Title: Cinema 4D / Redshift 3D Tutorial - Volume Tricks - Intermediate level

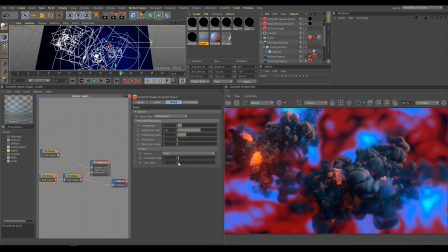[12:26]
If you need more life, you can animate noise, switch source to user and animate user time parameter.
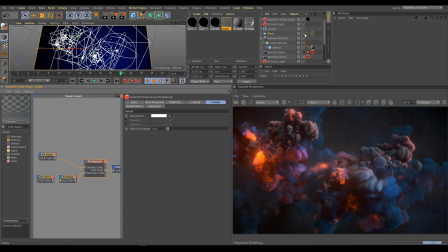[12:37]
Opacity controls transparency of this object and in the scene it works as atmosphere around volume.
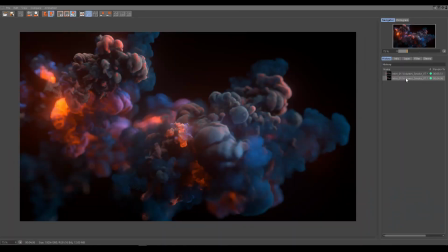[12:43]
Here is render comparison how it looks without plane and now you can see how it looks with plane.
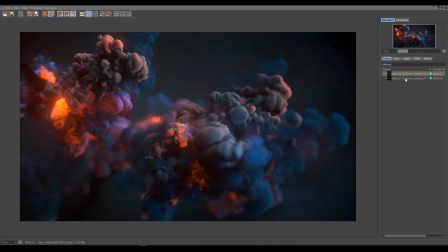[12:50]
It's helping create fake atmo around volume.
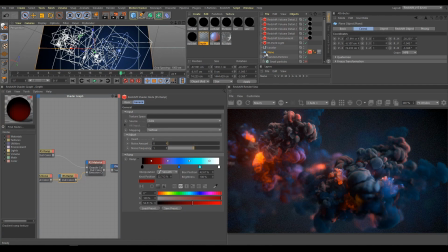[12:54]
If you don't want to see any shadows on your plane, use Redshift object tag, enable override invisibility section and turn off receive shadows option.
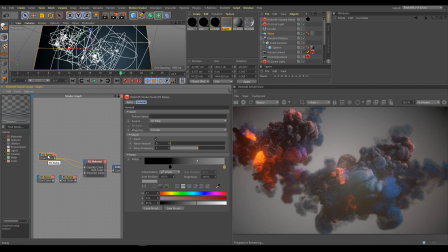[13:07]
Atmosphere on the plane using UV map of RAM node to create gradient for fade of effect of opacity.
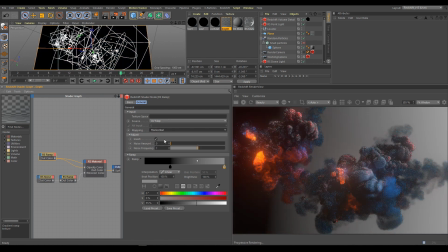[13:14]
If you would like to use different type of gradient, you can change mapping exactly as I explained already in RAM chapter.
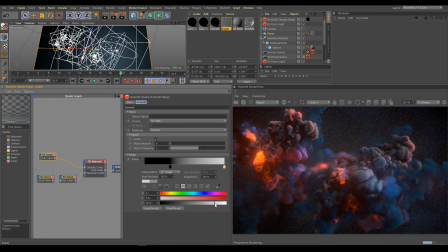[13:26]
If you need stronger intensity of Atmo, change gradient values. You can also control emission RAM for different color variations. I created also small particles around volume if you need more depth of the scene.
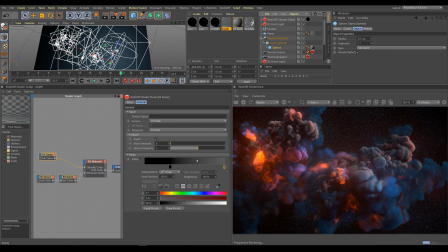[13:45]
You can replace sphere for different objects, all depends on your creativity. I'm using also random effector which helping with the random size and position of those particles.
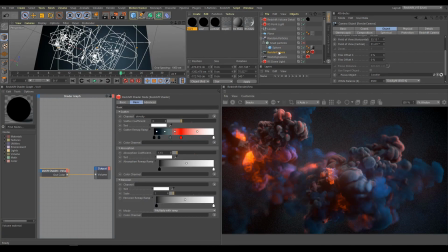[13:58]
Next is render camera. I'm using locator null as focus object. Under camera tag you can see that I'm using bokeh. Bokeh is helping with scale of the scene and separating background as well.
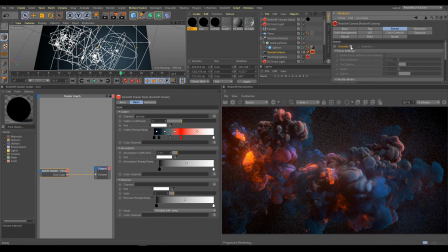[14:14]
Here is comparison how scene looks without bokeh and now with bokeh effect. As I mentioned already in chapter before, additional lights help control parts of volume where we need more light.
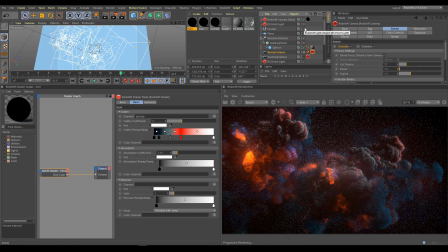[14:29]
Here is comparison how looks part what I am showing in render view without point light.
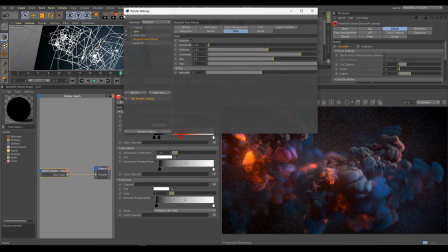[14:35]
And now with point light contribution. For this scene I am using also Redshift post effects.
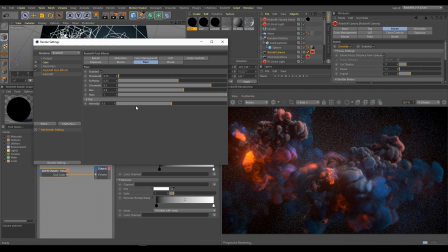[14:43]
Flare effect with low threshold. In render view you can see how flare intensity helping with atmosphere. Second post effect is bloom. Bloom helping with better emission integration.
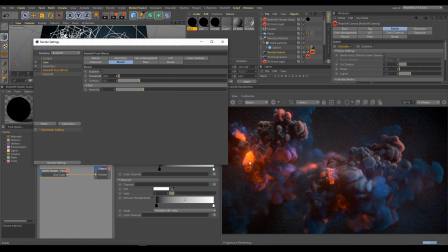[15:00]
Just be careful about threshold values. Too much of bloom effect doesn't look very realistic. It's more like kind of dream effect. Use rather higher threshold and little bit more intensity.
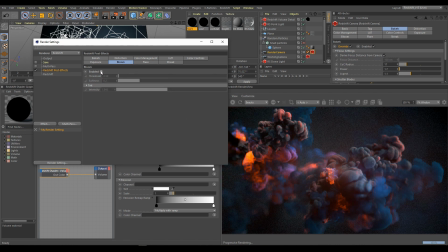[15:14]
Here is comparison how looks seen without bloom effect and now with bloom effect.
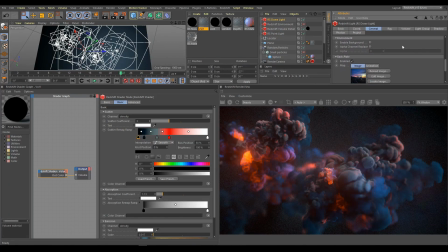[15:22]
As next step, you can also use background for your scene. Enable dome light background and choose background for your scene. You can use some sunset photos from our collection as I am using for this scene as well. Or any texture, gradient, anything what works for you.
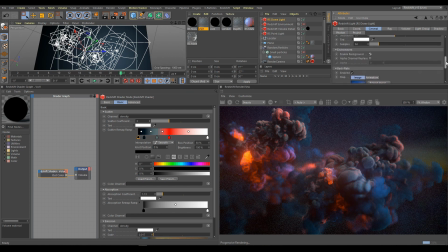[15:41]
If you don't want to use background, you can use Redshift environment. Redshift environment is very sensitive if you are using HDR map for volume contribution, so be careful about intensity of tint color.
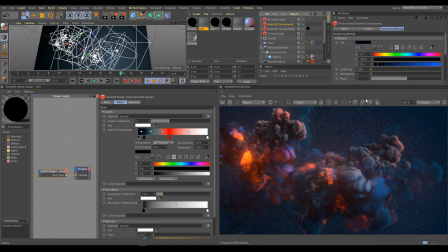[15:56]
In this case, you should use dark tint color. And you can change phase values. Negative phase values will change scattering balance, so atmosphere is scattered away from camera, and that's exactly what we need. Little bit darker color now,
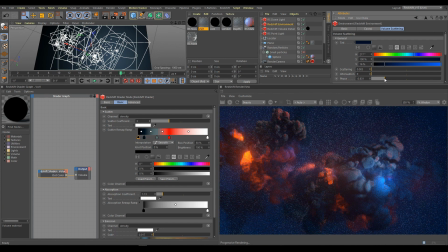[16:15]
or less scattering, or more attenuation, all those parameters will help you create interesting looking atmosphere.
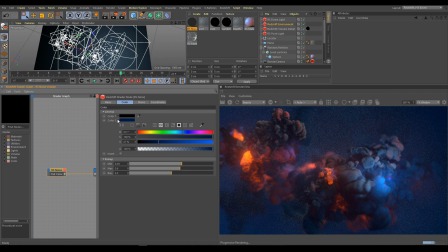[16:24]
And as next step, you can use noise volume. How to control noise parameters I explained already in noise chapter. Use instead white color, dark blue color.